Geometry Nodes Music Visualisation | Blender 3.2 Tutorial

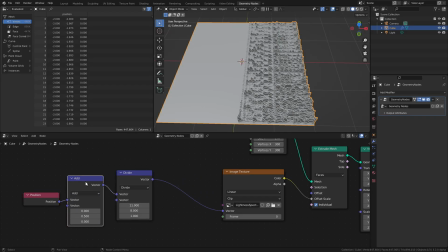Okay, so now we need to get the image moving, and an easy and precise way of doing that is to add yet another vector addition after our division here.
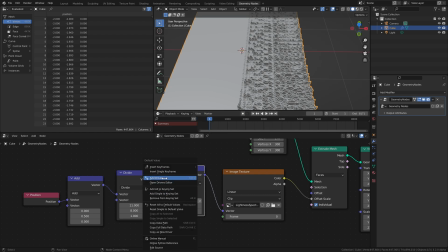We'll add a timeline here, add a single X keyframe on the first frame, make X 1 on the last frame, and add another keyframe.
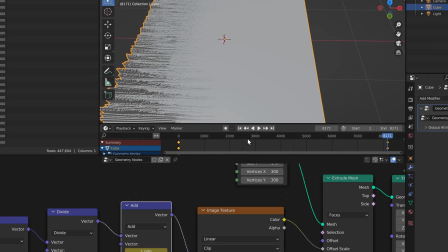Select both of the keyframes, press T to set the interpolation to linear to make the speed constant, and that's it.
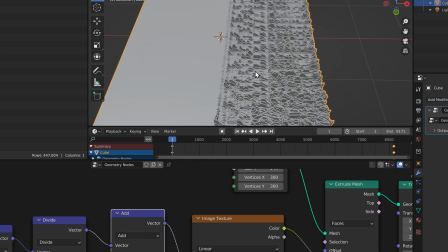If we change the playback sync option to sync to audio and press play, we can see that our spectrogram moves along with the music perfectly in sync, right to the end.
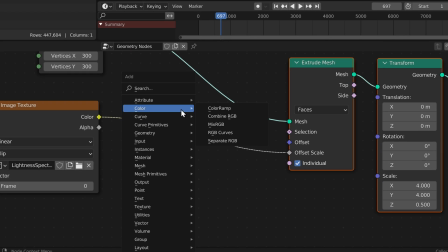To make this look nicer, we'll add a color ramp between the texture and the extrusion, and change the interpolation to ease.
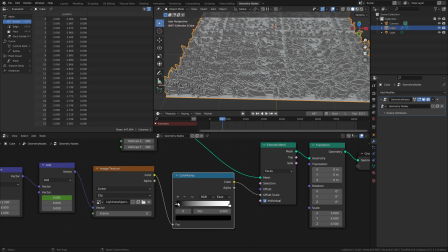This tones down the noise on the lower end a little bit. You can also play with the handles to alter the look of the spectrogram. I'm gonna clip the blacks just a tiny bit. We'll then increase the X divisions of the grid to 1500,
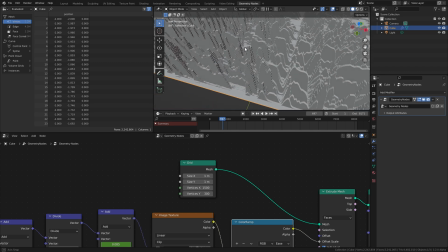but leave the Y at 300. This makes it look less like a grid and more like these slices of a spectrogram. This does expose the jagged edges of our limited resolution spectrogram, but we can just change the interpolation of the texture to cubic to make it smooth.
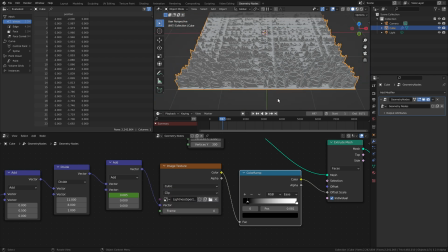This increased resolution makes the scene quite heavy and it can be difficult to see the animation,
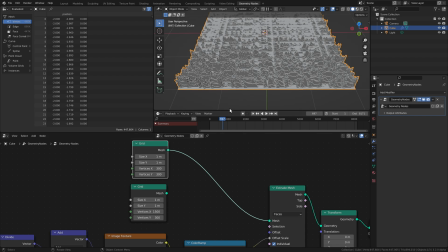so we'll make another version of this grid here with a much lower resolution, just for previewing the animation.
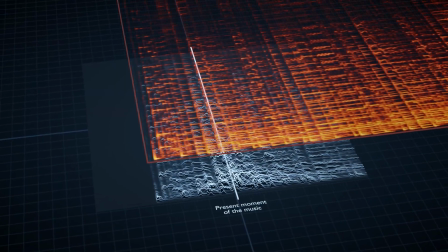The next thing we want to do is to make the extrusion get smaller towards the edges, to highlight the present moment of the music.
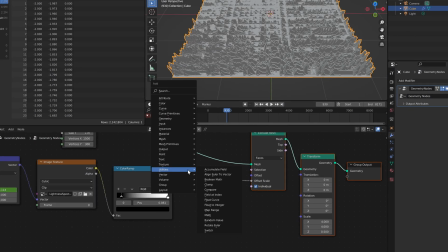And that's pretty simple to do, we just add a multiply node here before the image gets fed into the offset scaling.
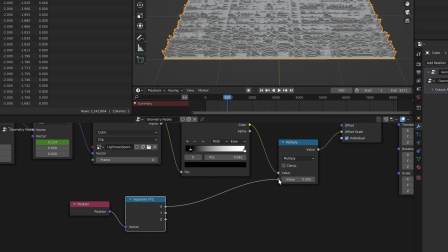We take the X position of the vertices, feed it into the multiplier, take the absolute of the position to get rid of negative values,
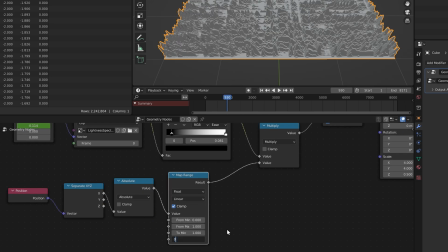flip the value upside down with map range, and then use a float curve to make it have this nice curved fall off.
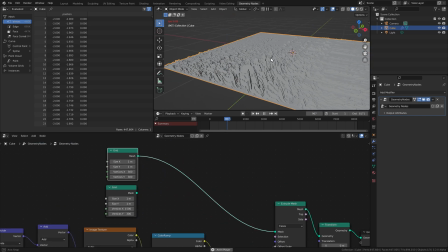And now we have a nice and clear bump in the present moment. And to top it off, we'll make the bass thumping effect, which is quite simple to do.
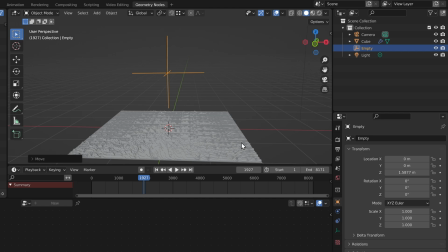We just add an empty object here, go to frame 1, add a single keyframe to scale X,
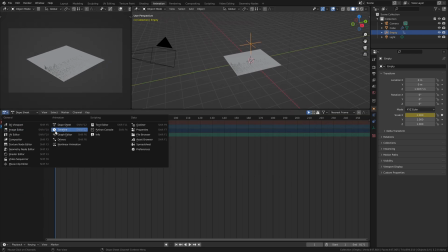go to the animation workspace and change this to the graph editor, select the X channel and use Blender's bake sound to F-curve feature. This will analyze our music file and make the X scale follow the amplitude of the sound.
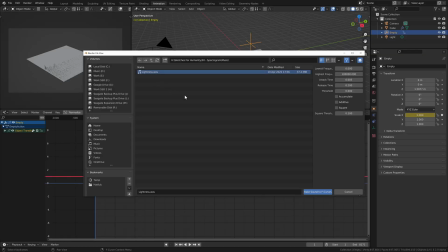We want only the bass to affect our scale, so we'll decrease the max frequency to 100 Hz.
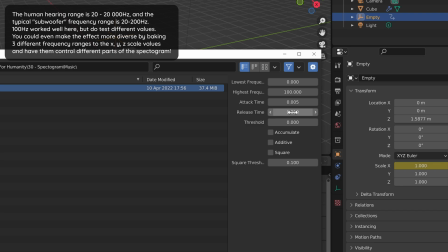And we'll also set the release at 0.3 seconds to make the beat a bit longer. Then just hit bake and we have our curve.
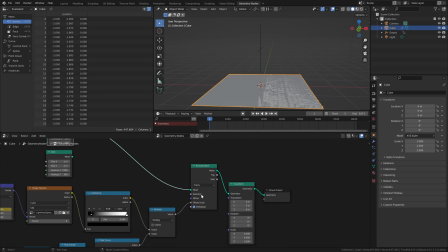Now all we have to do is to go back to the geometry node, add another multiplier here,
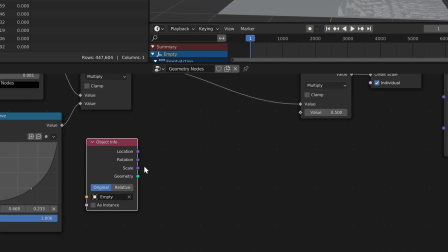drag this empty here in the node tree, take the X scale and drag it to the second multiplier we just created,
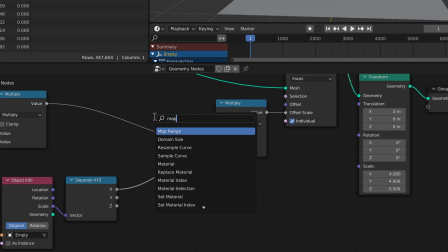and add a map range node with which we can tweak the curve to our liking.
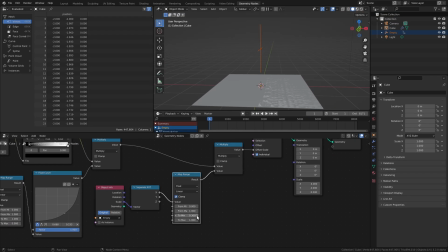I want to add 0.3 to the minimum output to not have the spectrogram completely disappear between the bass beats.
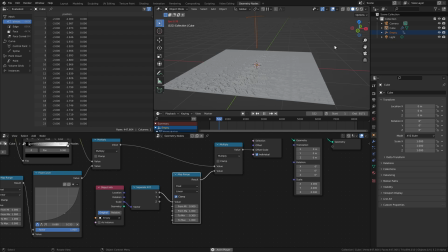So now that the animation part is done, we can make this a bit prettier. We'll switch to the high resolution grid.
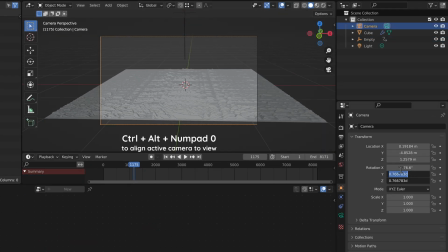We'll have the camera look at the spectrogram from quite low like this. We'll increase the focal length a bit.
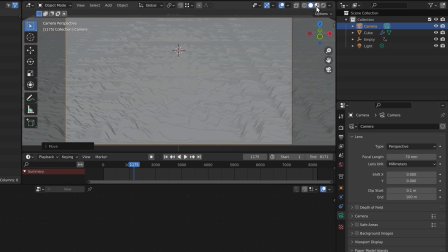Let's go to the rendered view and enable the depth of field to get that nice bokeh effect.
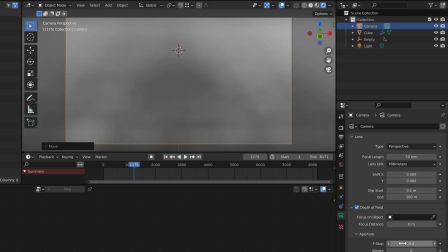We'll set the f-stop at 0.3,
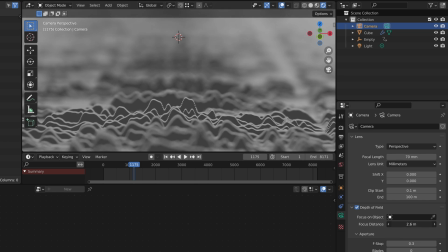and then we can just slide the focus distance to get this nice effect where we only have a few spectrogram slices in focus and the rest gets this nice blur.
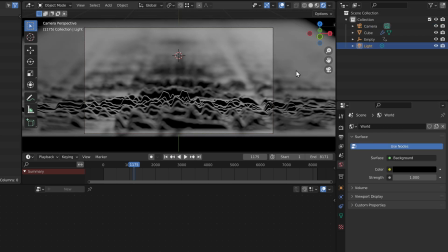Then we'll make the world black, delete this lamp, and create two material slots for the grid object.
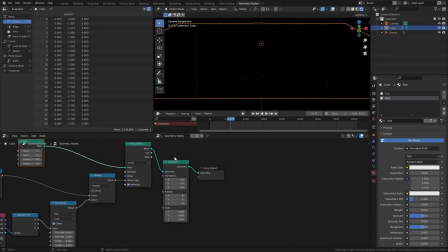Let's call the materials top and side, and use the extrude node selections to set the materials accordingly.
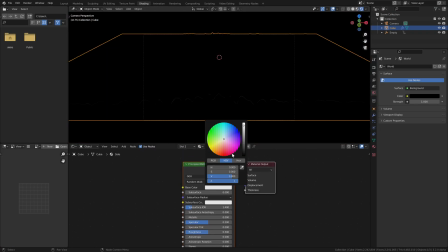Let's go to the shading tab, make the top and side materials black, and have the top material have some emission. Now the tops of all these little grid cubes are white, but we want the brightness to be varied based on the height of the extrusion.
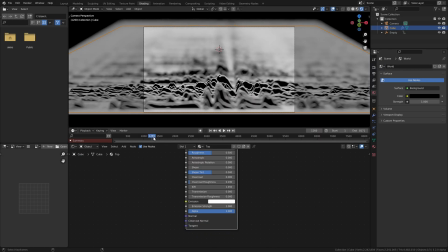So we'll go to a frame where the extrusion is really high, and we take the Z position of the geometry,
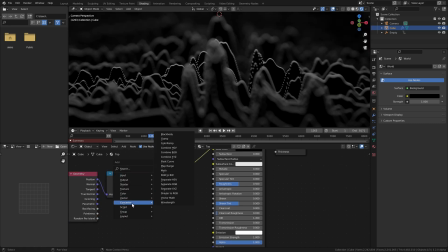Ctrl-Shift-click to see the values, and we map it so that it covers the entire height spectrum.